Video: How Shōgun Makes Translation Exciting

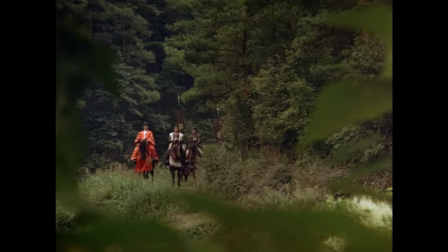0:00 When Paramount and NBC adapted James Clavel's best-selling novel Shogun into a TV miniseries in 1980,
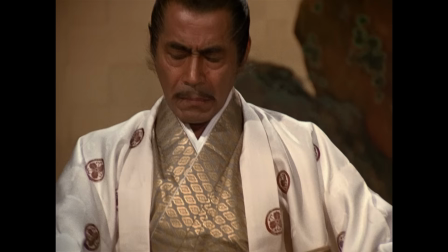0:08 the writer, Eric Bercovici, reframed the source material in a significant way.
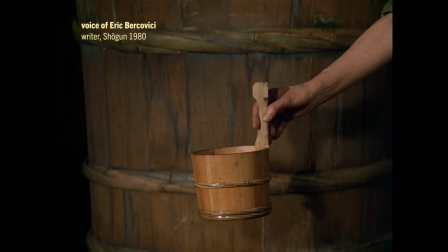0:13 And I told James Clavel my idea, which was to take his story, turn it inside out,
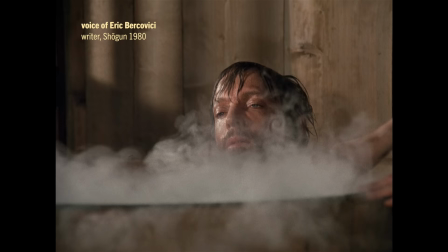0:18 and tell the whole tale of Shogun from Blackthorn's point of view, where we understand what he understands,
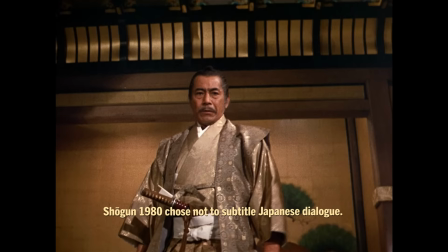0:24 where we see what he sees, and whenever he is confused, we are equally confused.
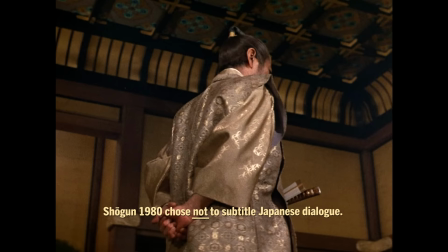0:28 To accomplish this, the show chose not to subtitle Japanese dialogue, so American audiences would be as lost as protagonist John Blackthorne,
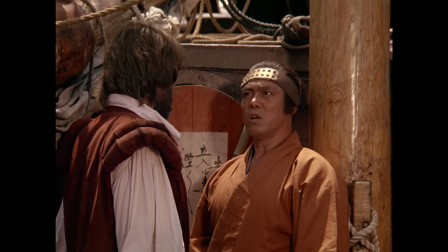0:36 a ship pilot who's based on the first Englishman to reach Japan in the year 1600. For this version of the story, the subtitle choice is dramatically effective.
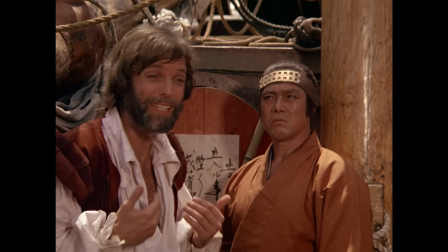0:45 We are fully anchored in Blackthorne's perspective, learning as he learns, feeling as he feels.
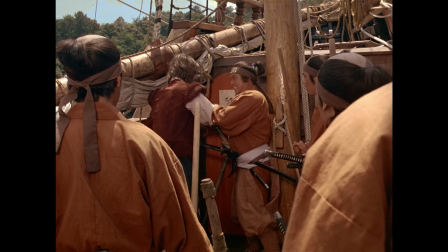0:51 Want to go? In there!
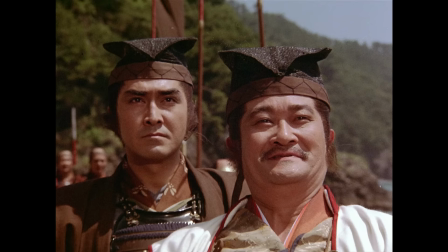0:54 Of course, what you lose by this framing is the interiority of all the characters who speak only Japanese,
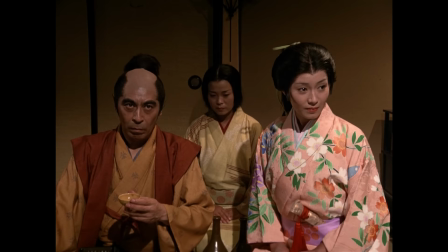1:01 and for an epic set in Japan about an important period in Japanese history, the loss is a big one.
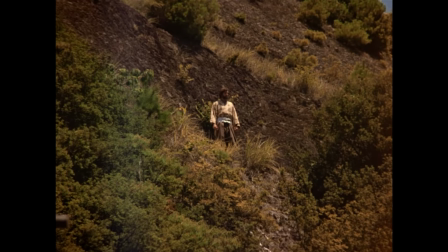1:07 Clavel's novel definitely has that stranger-in-a-strange-land element. Blackthorn is still the protagonist, after all.
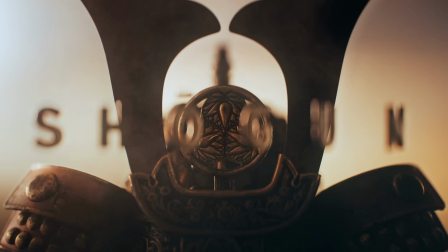1:13 But it also lets us into the minds and conversations of the Japanese characters,
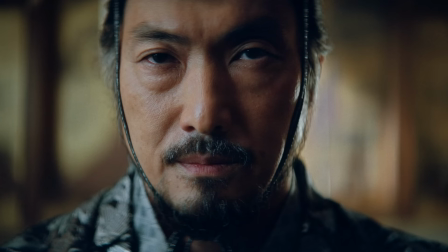1:17 which is what FX's stellar 2024 remake of the Shogun miniseries does as well.
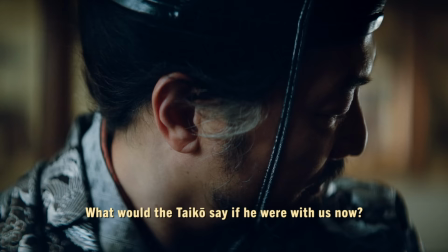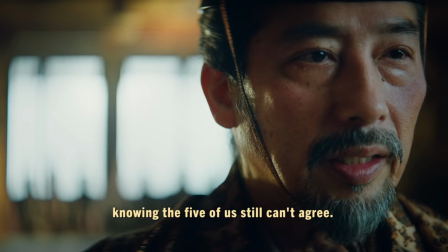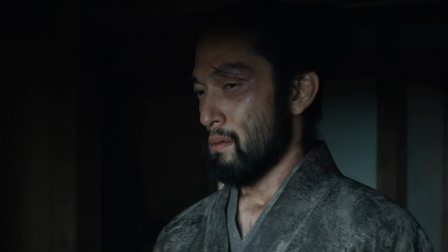1:37 Instead of just one focal character, Shogun 2024 has multiple, most of which are Japanese and all their dialogue is subtitled.
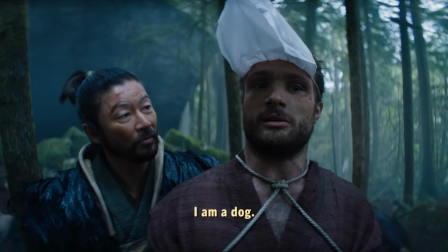1:45 This choice does make the viewer less confused than Blackthorn, but it doesn't downplay the sense of East meets West culture shock.
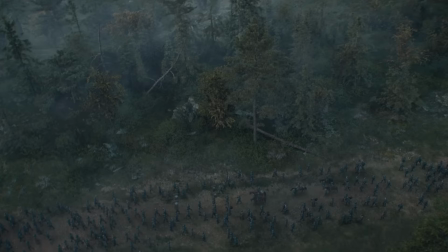1:54 It just balances it. What's made this new series so compelling to me is how it uses the act of translation to
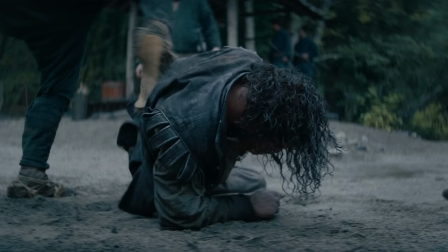2:01 explore the possibilities and limitations of communication across cultures and communication period.
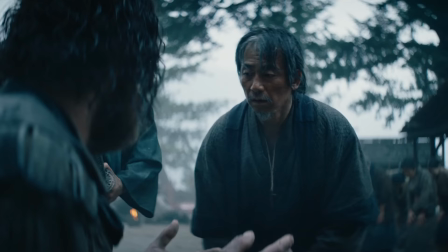2:07 How do I say? I understand in your language.
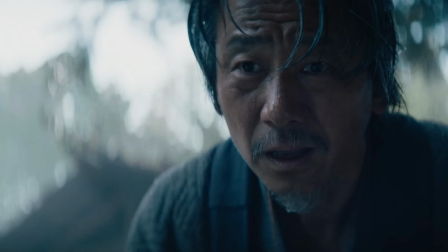2:13 When Blackthorn arrives in Japan, his first translator is a Japanese Catholic who knows very little Portuguese,
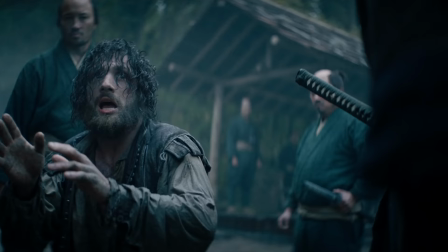2:20 which is spoken as English on this show. And it's significant here, at the beginning, that Blackthorn asks how to say, I understand.
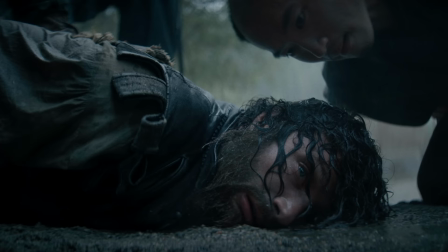2:28 Shogun is very interested, as we'll see, in the difference or the gap between simple translation and understanding.
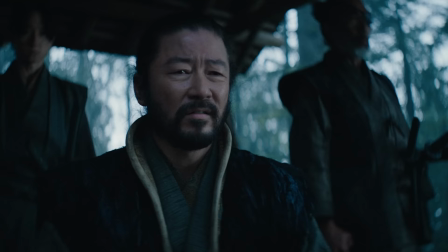2:38 His second translator is a Portuguese Catholic priest who speaks broken Japanese.
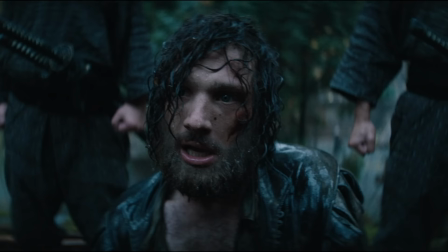2:43 Once he finds out that Blackthorn is an English Protestant, he refuses to translate honestly.
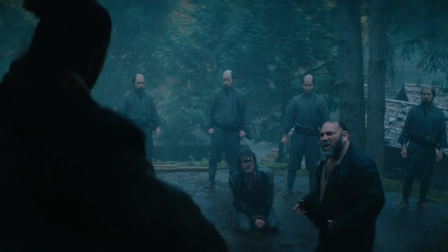2:48 Instead of communicating Blackthorn's words, the priest communicates the meaning of Blackthorn's presence to him.
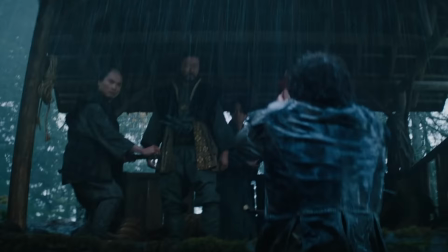2:55 Unable to speak for himself, Blackthorn closes the language gap with a gesture.
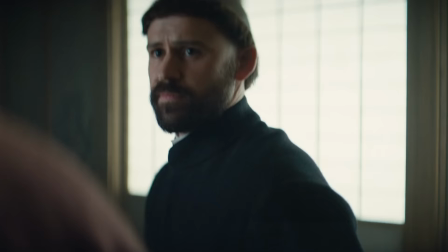3:00 NOT BE SPOKEN FOR BY CATHOLICS!
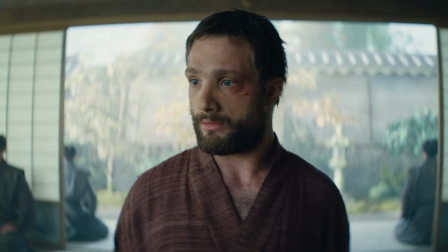3:04 Blackthorn's first proper translator is another Catholic priest who honestly relays his words to Lord Torunaga.
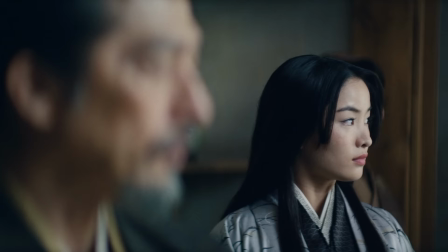3:11 In order to ensure this honesty, Torunaga invites another translator, Lady Mariko, who also knows Japanese and Portuguese.
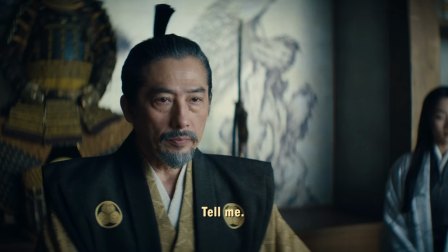3:18 The show communicates the faithfulness of this translation to us by gradually removing
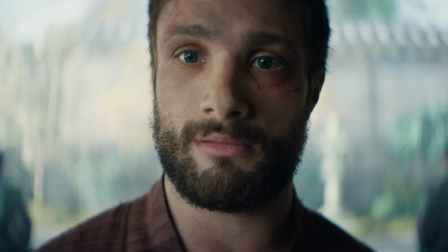3:23 the translators until Torunaga seems to be directly speaking to Blackthorn.
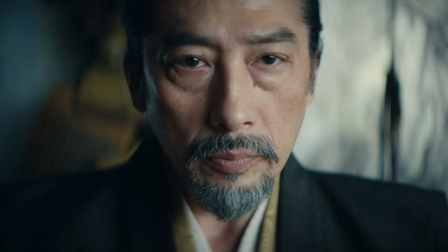3:28 And here's the advantage to using subtitles.
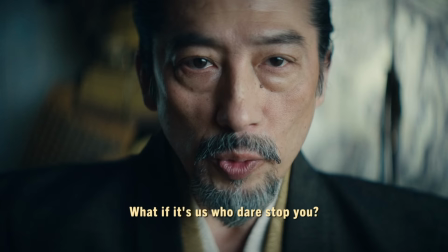3:31 Shogun 2024 is able to show a true meeting of the minds between two focal characters who speak different languages.
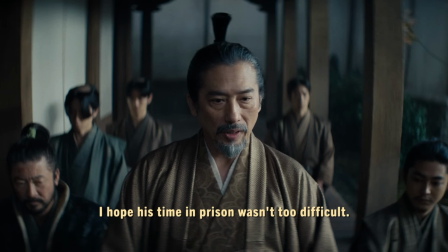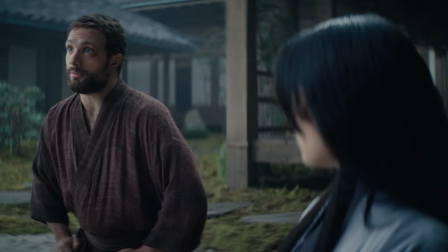3:46 Later in the same episode, Lady Mariko becomes Blackthorn's primary translator.
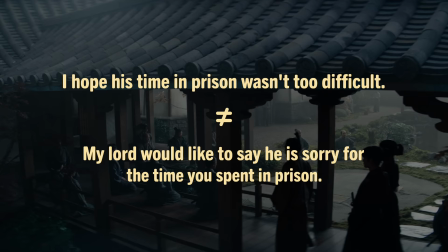3:51 And what's interesting is how she subtly alters the conversation.
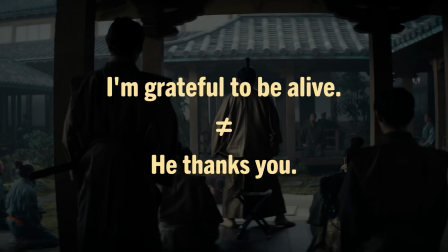3:55 I hope your time in prison wasn't too difficult doesn't necessarily suggest an apology,
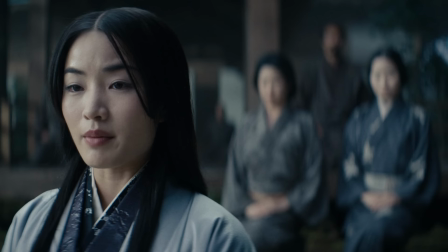4:01 and I'm grateful to be alive doesn't necessarily suggest thanks. Mariko adds these sentiments, quietly controlling the tone of the exchange.